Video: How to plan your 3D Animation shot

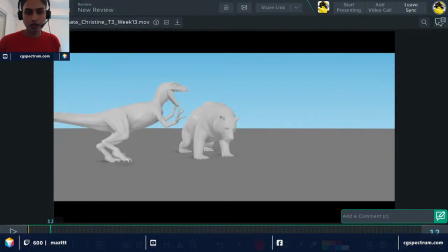[50:19]
one other thing is you're playing a lot of asymmetry where you're having both the arms almost like this is the obvious choice that from the planning that we spoke is if
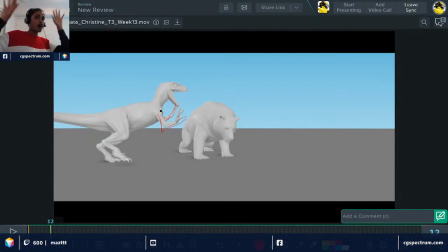[50:36]
your hands say I'm scared, this is an obvious choice. There are tons of ways that you can be scared. If you check out YouTube videos, some people will be like this, like all over the place, like, oh, what the hell?
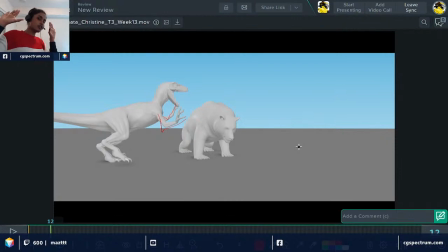[50:52]
What did you just do, right? So like that means this one is very, very obvious and like I don't know, like probably you're not thinking beyond and you're not observing properly that where things are, right? So in the same way, m- look at probably
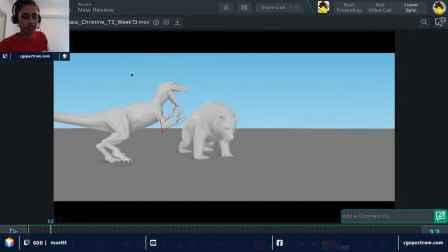[51:12]
a T-Rex animation like Jurassic Park or anywhere that they have the T-Rex, have them in a way that they're not doing the same thing,
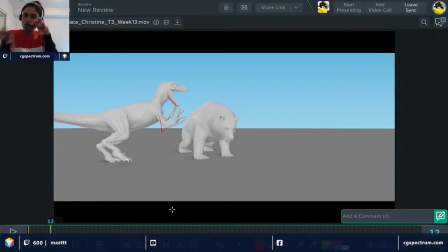[51:27]
but like a little bit off from the both the arms. So you don't want to have asymmetrical arms. And then two, um,
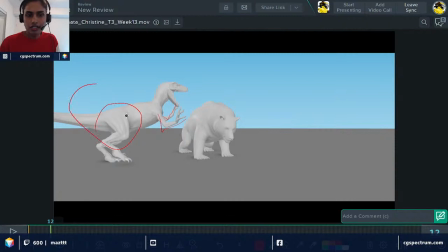[51:41]
if I check your weight of the character, it seems like he's leaning forward to where that he can tip. So like have the weight on still in the hips and having the character kind of somewhere here.
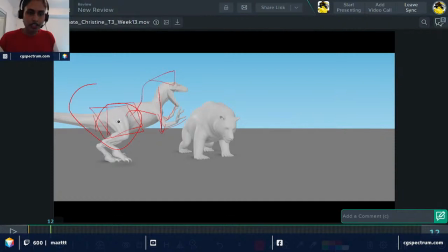[51:56]
So when he's pouncing, that's when you will have him lean forward. But for now, we want that S shape because the whole weight is falling here. So pay attention to that one. And I just felt like I scribbled all over the shot.
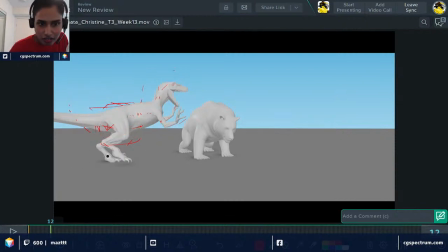[52:15]
How do you erase this? There you go. Okay.
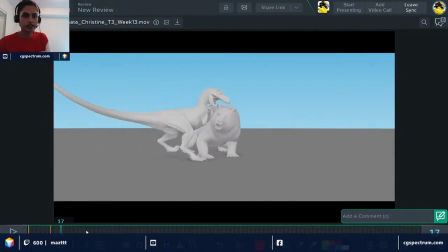[52:32]
And the anticipation of the bear is missing as well. It feels like the bear's feet are very sticky to a point where they don't even move, and just the T-Rex is coming and pushing him pretty much. So, but I like this pose.
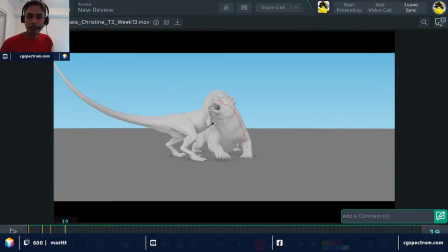[52:51]
You're showing the pain of the bear, like the T-Rex pouncing and attacking. I like that.
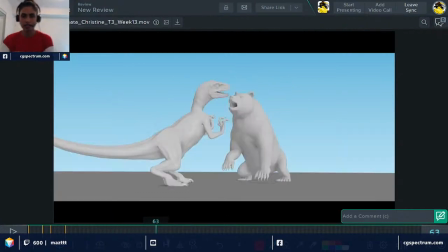[53:10]
Cool. So I like that you have like a couple of camera poses. I think two cut, a single cut, I guess. Yeah, one cut. And then you have the
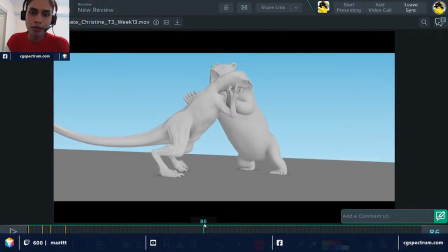[53:26]
now in the second cut is where the bear pounces on him, attacks him.
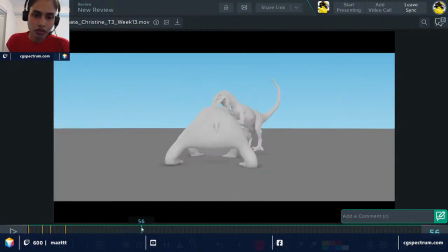[53:42]
So I'm gonna give more broader. Like I don't want to be too nitpicky, but right off the bat, again here, having the bear at least like move a little before that initial pounce is good.
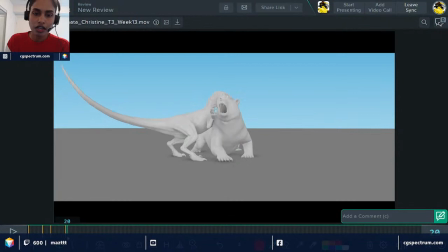[54:00]
You want to put in there, and I really like these poses. What's happening right here, and play around with the posing for the T-Rex. This seems very much broken, and once you